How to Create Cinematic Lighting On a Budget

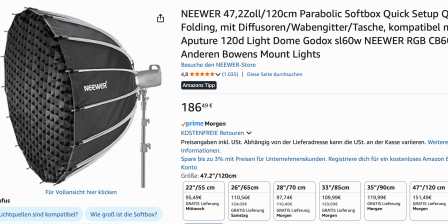For example, a softbox would do the job for us. But yeah, they can be quite expensive in my opinion.
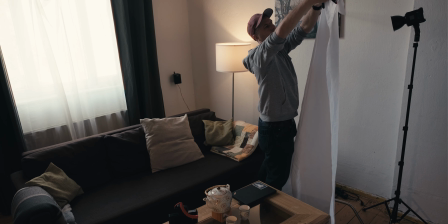And if you don't have one, don't worry. We can also use a simple shower curtain.
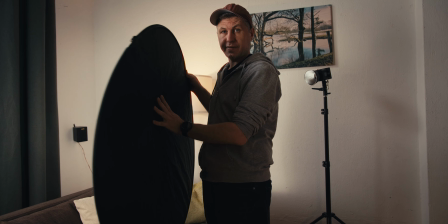So what you can also use is one of those 5-in-1 reflectors. They come in really handy.
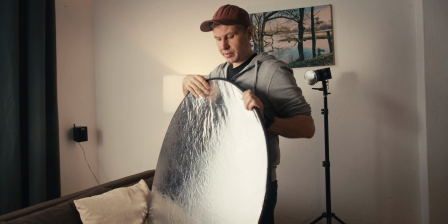So yeah, for example, you have like a negative fill side, you have reflective surface in silver, in gold and in white.
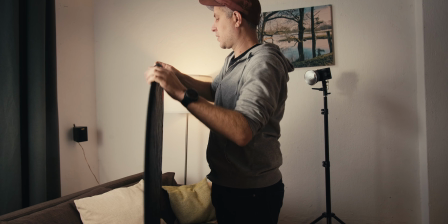And what also comes with it is this diffusion material.
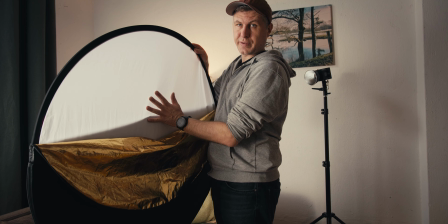So you can also use this, of course, instead of a softbox, and this is really cheap.
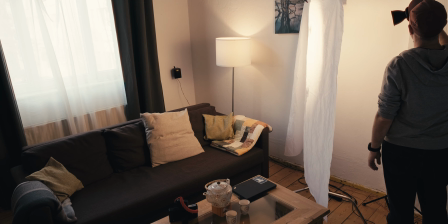By positioning it in front of our light source, we increase the size of the light source relatively to the subject,
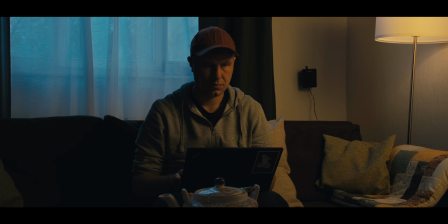which gives us a much softer look. This looks already good.
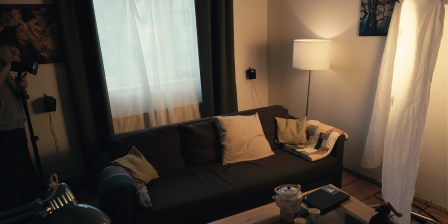But on this side here, we need to add a little bit of light so that we get the impression of moonlight hitting me from the window.
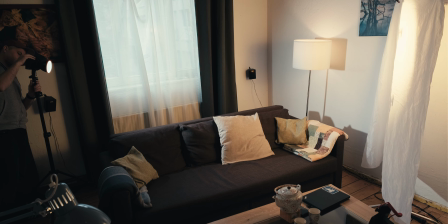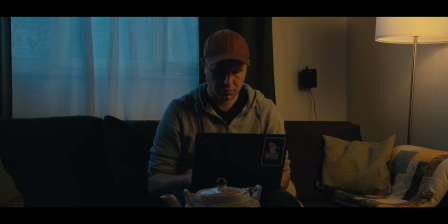Also, where you position your light can have a huge impact on your image.
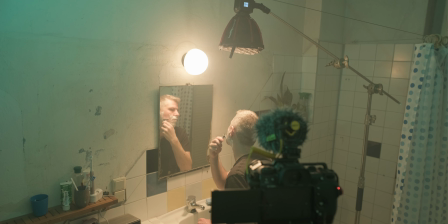For example, in this shot here, we get a really nice separation by using top lighting. This really guides the viewer's attention onto the subject. So here in my bathroom, I used a C-stand to hang the light over myself.
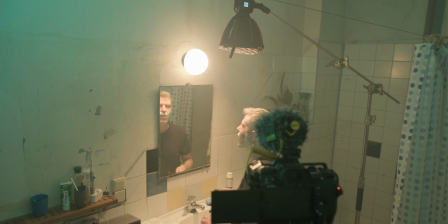Still, the top light is motivated by the practical light on the wall, which makes it believable. And because I wanted to create a more stylized and moody shot,
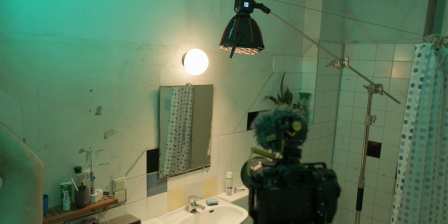I added a small RGB light set to a slight green color and shot it into the ceiling to just fill in the shadows a little bit.
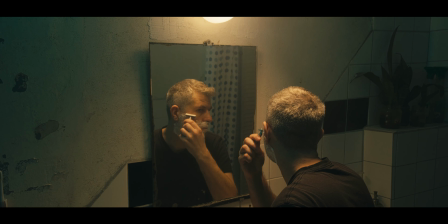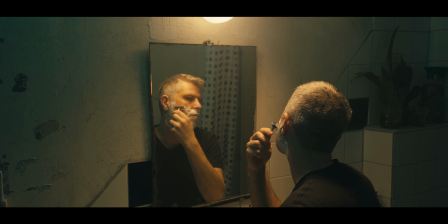And now, as I promised, I will show you how you can achieve this effect.
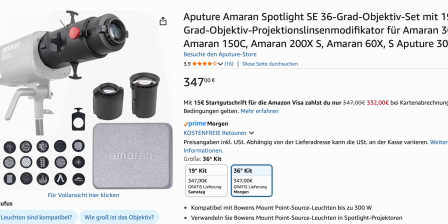You could buy one of the spotlight attachments for a couple $100, or you can go and buy one of those cheap mirrors here.
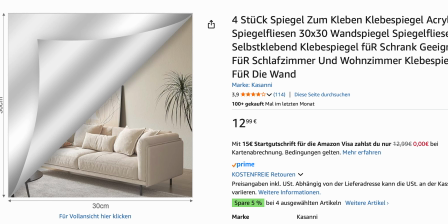Make sure they are not made of real glass, because yeah, you don't want it to shatter somewhere on set, right?
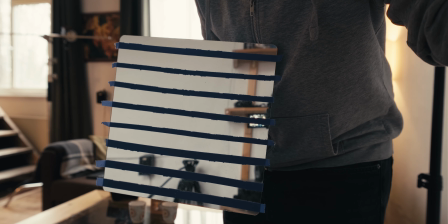Better get an acrylic one. Then you can put some gaff tape on it to imitate window blinds, and there you have it.
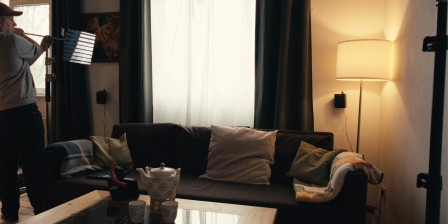Now you just need to find the right angle to shoot your light into it. Just play around a little bit with distance and angle.
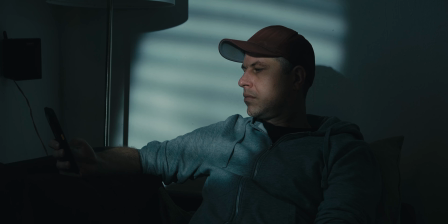Now you can get nice creative shots on a very low budget. If you understand the mentioned principles, motivation, direction and light quality, then you can start lighting like a cinematographer. Do you remember rule number 8 of Light Club? Then like and subscribe. And if you want to see more about practicing cinematography at home, click on this video here. See you.